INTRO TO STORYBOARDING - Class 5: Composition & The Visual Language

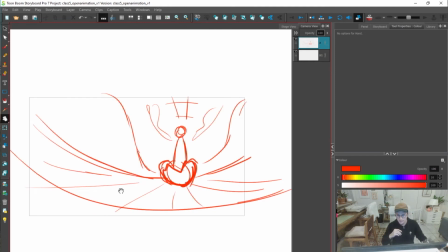[57:11]
And that's the stuff that, like, boy howdy, you don't even realize it maybe when you're drawing, but you are playing with these
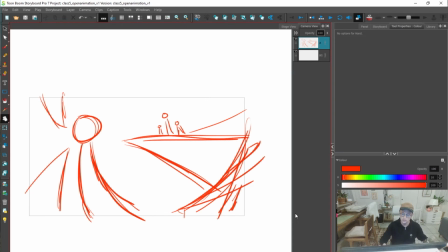[57:20]
things and making conscious decisions to use shapes certain ways and to take up space certain ways,
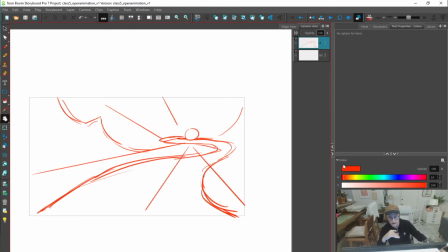[57:28]
and like strong images that have visual impact, use these things to their advantage.
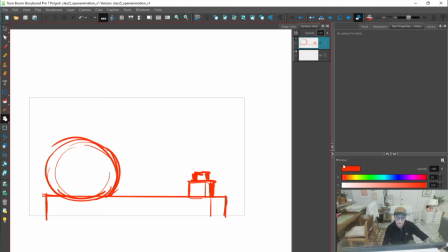[57:37]
So shape, space, line. What's next? We have tone. And so with storyboards, right, usually they are just line drawings, right? We're not really using tone. We're not using a sense of value, of light to dark.
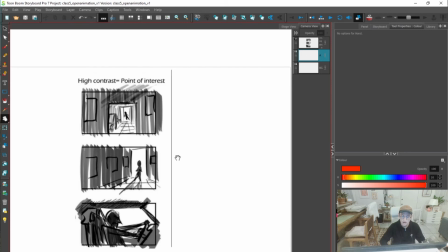[57:57]
But there are times, and there are storyboards where it's like, no, we need to use tone.
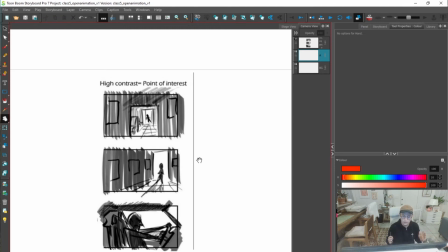[58:04]
We need to use value. We need to use that tool to draw attention and to help tell this story, to get the viewer to feel what we want. A place of high contrast is going to draw the viewer's eye.
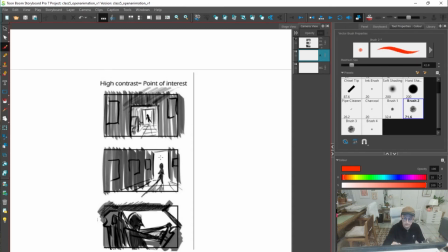[58:22]
So this space of this light and dark, this contrasting point where this dark meets this light, automatically, like, our eye is going to go there. Our eye is going to go there, and that creates. This is another, right? You're creating shape through contrast of tone.
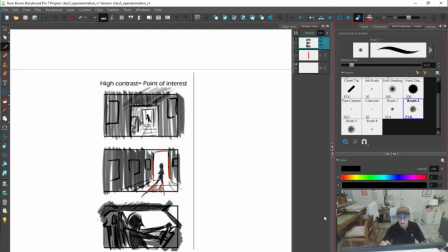[58:44]
And so, yeah, this is the basics of what I think about in terms of tone.
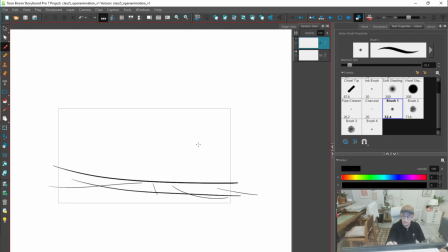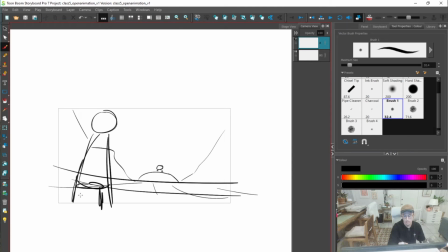I normally go with, like, right, the
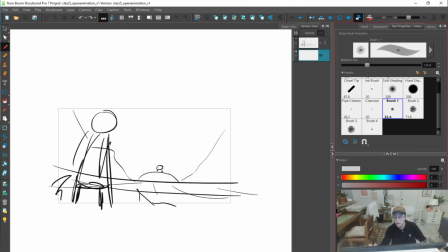[59:29]
you want to create contrast of tone, but, like, generally I think that the thing that has the most visual importance is usually, or yeah, like, I would color this the darkest, right?
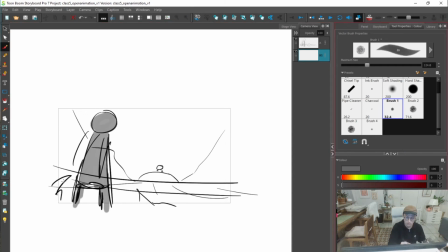[59:47]
And maybe even since this is maybe a bit more in the foreground, like I would even do this a bit more. And then like as you recede further back, the tone might get more
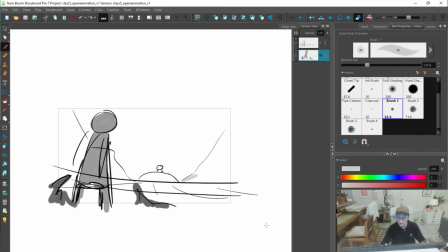[60:03]
affinite of just like it's more similar to this white. Yeah, maybe there's this.
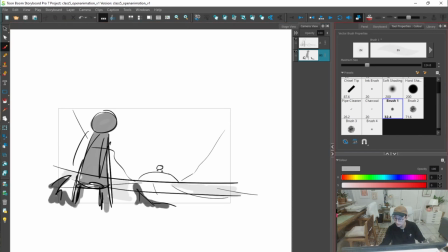And like maybe these background. I can't see that.
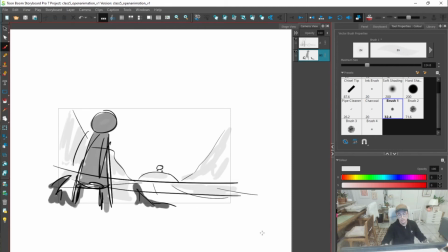[60:38]
But yeah, I think that just when using tone, right, you're looking at contrast. Generally with storyboards for me, it's like foreground stuff. I color, or I have the tone kind of being darker because that's usually the most visually important thing.
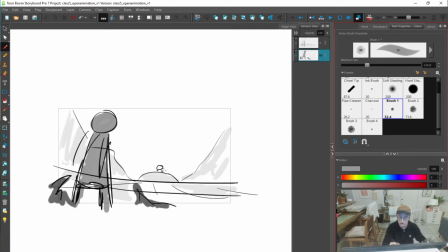[60:56]
But hey, there might be this space of contrast that you really, really want to build up of this light to dark. But yeah, using tone in your storyboards with your shapes, with your line, with your like, can be really, really effective in terms of
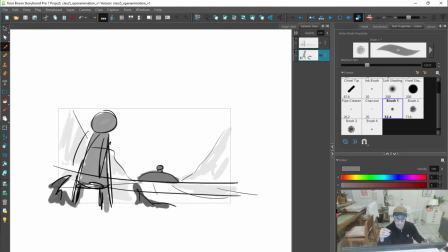[61:16]
helping your composition.